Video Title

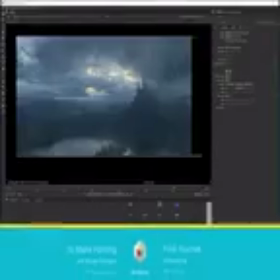0s
The shot is basically finished at this point.
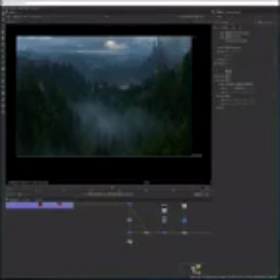2s
Now it's really just gonna be about, doing some slight color corrections and really adding those little touches that make the whole shot more finished, I guess.
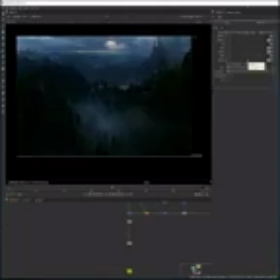10s
And we can start off by doing here a simple vignette, for example.
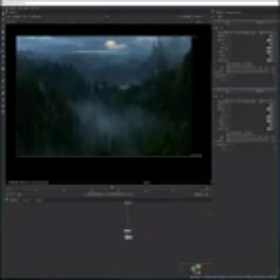16s
I mean, once again, you have tons of way of doing this, and you wouldn't always do it. Sometimes it's something that we could do, for example, in grading.
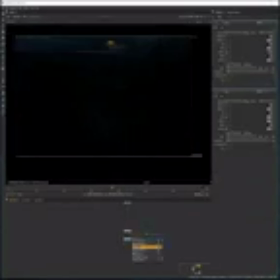23s
And grading can also be done in many other softwares like DaVinci Resolve, Adobe Premiere.
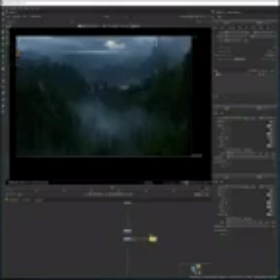29s
I want to stick only to Nuke in this case, so you can just add a vignette by using like a gray node and then adding like a simple roto,
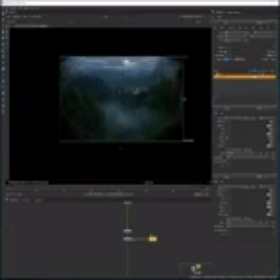38s
playing a little bit with the feathering and the opacity. Really simple tricks, so nothing too crazy. It's really all about doing those slight tweaks that give this finished cinematic look, I would say.
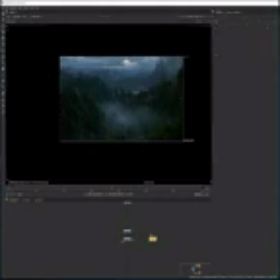53s
Okay, something like this should work, I think. Slightly tweaking the feathering. Okay, so that's about it for the vignette.
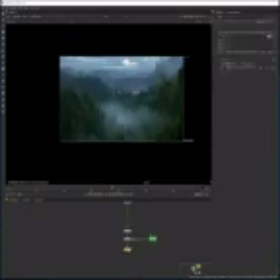60s
Another thing we can do is a glow. Now, you have many ways to do it. You have like a basic node called the glow node that is native inside of Nuke. You can try to use that to do like this bloom effect.
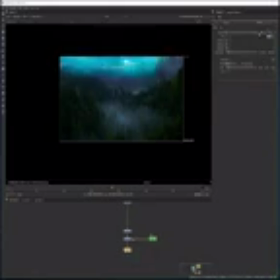72s
It's not always that effective. It really depends. In this case, I'm not sure I will use that node. I have actually another one that is called the Expo Glow, and this one you will have to download it online.
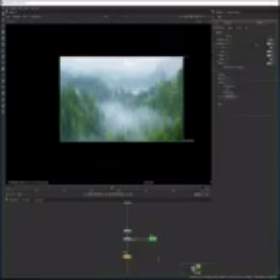84s
You can find it really easily. It is free. And this one is a bit better, I think, in my opinion, because it has a bit more settings.
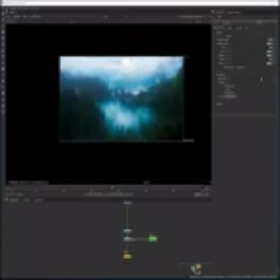93s
Like it has this pre-grade and post-grade setting. And I just think it works a lot better most of the time. So first I'm trying just to look for the right settings here.
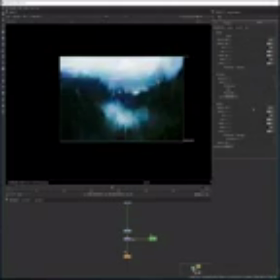106s
Then I will see if I need to mask anything using, for example, the keyer and doing like a luminance key.
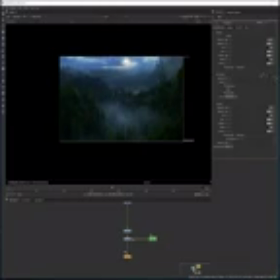116s
So I want the effect in this case to be quite subtle because I want to avoid the shot to look too soft. That is something that you don't want. Otherwise it's just gonna be muddy. You do want to have some sharpness in the details, especially in all those foreground trees.
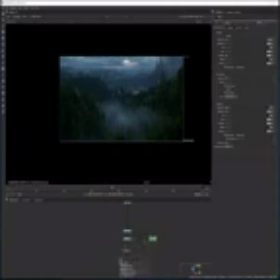130s
What I'm trying to achieve here is more to have a soft transition, I guess, between the different grounds and mostly in the background. But I don't want the shot to look too muddy. Something like this should work. Then you can also add here a grain.
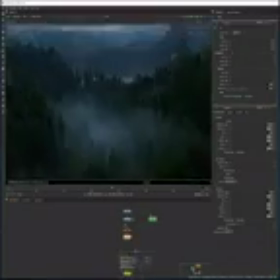144s
Once again, in this case, I'm using the native grain inside of Nuke, but if you work like on a film production, it is likely that you will get the grain coming from the
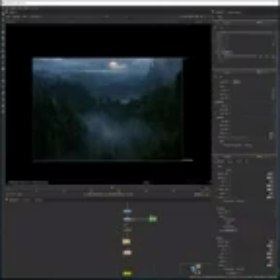154s
camera that the film has been shot in. So little grain. Then you can also add what else can we add here?
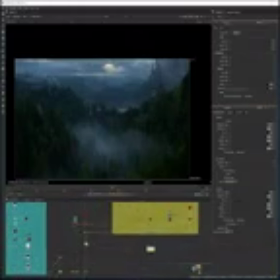162s
Let me see. I'm gonna add a little bit of defocus.
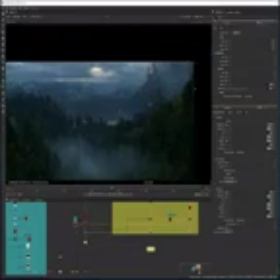168s
So that's pretty much self-explanatory. What I want to do is to make the background a bit more soft, a bit less in focus.
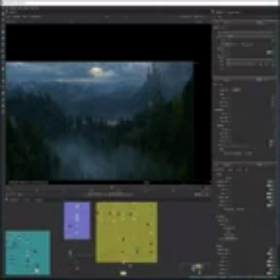178s
I can also add edge blurs. Those are going to really help, once again, blend everything together nicely.
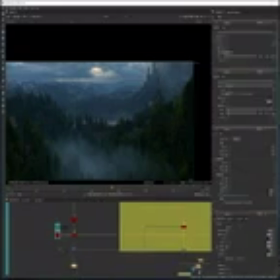185s
So I can add a bunch of them. I can probably add one for every mountain layer, for example.
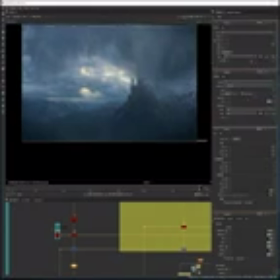192s
I'm still going to try to first tweak this defocus. Once again, you got to just pay attention not to make the shot look too soft. It's always tricky to do, I think, those final adjustment.
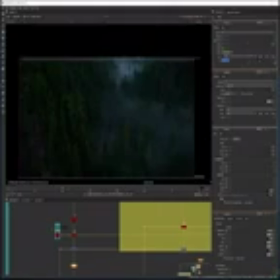205s
You usually think it's easy, but actually I find it very often quite the most difficult to add this final polishing touch,
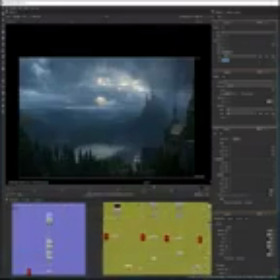212s
because you can really easily go too far and make everything looks muddy, oversaturated, or not enough.
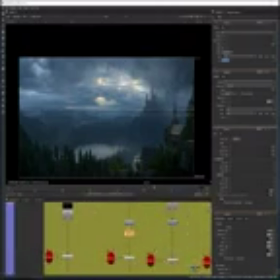219s
It really depends. So I think this is where having a good eye becomes really important, because I'm gonna add those edge blurs here.
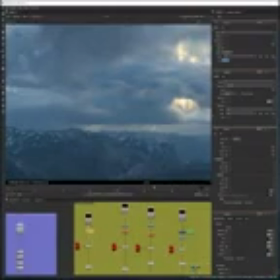226s
It's really subtle, but it does help, I think, get rid of this unnatural sharpness that you can sometimes have when you like a 2D matte painting.
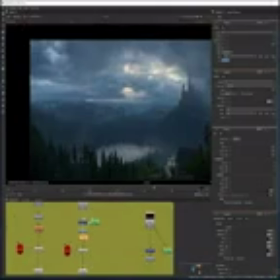236s
So it's gonna help a little bit blend everything together. And I'm gonna add one for every mountain layer of my matte painting, I think.
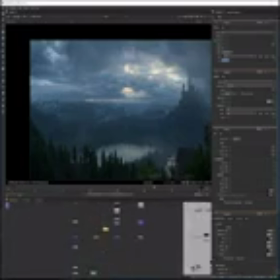244s
Might also add one to the CG probably.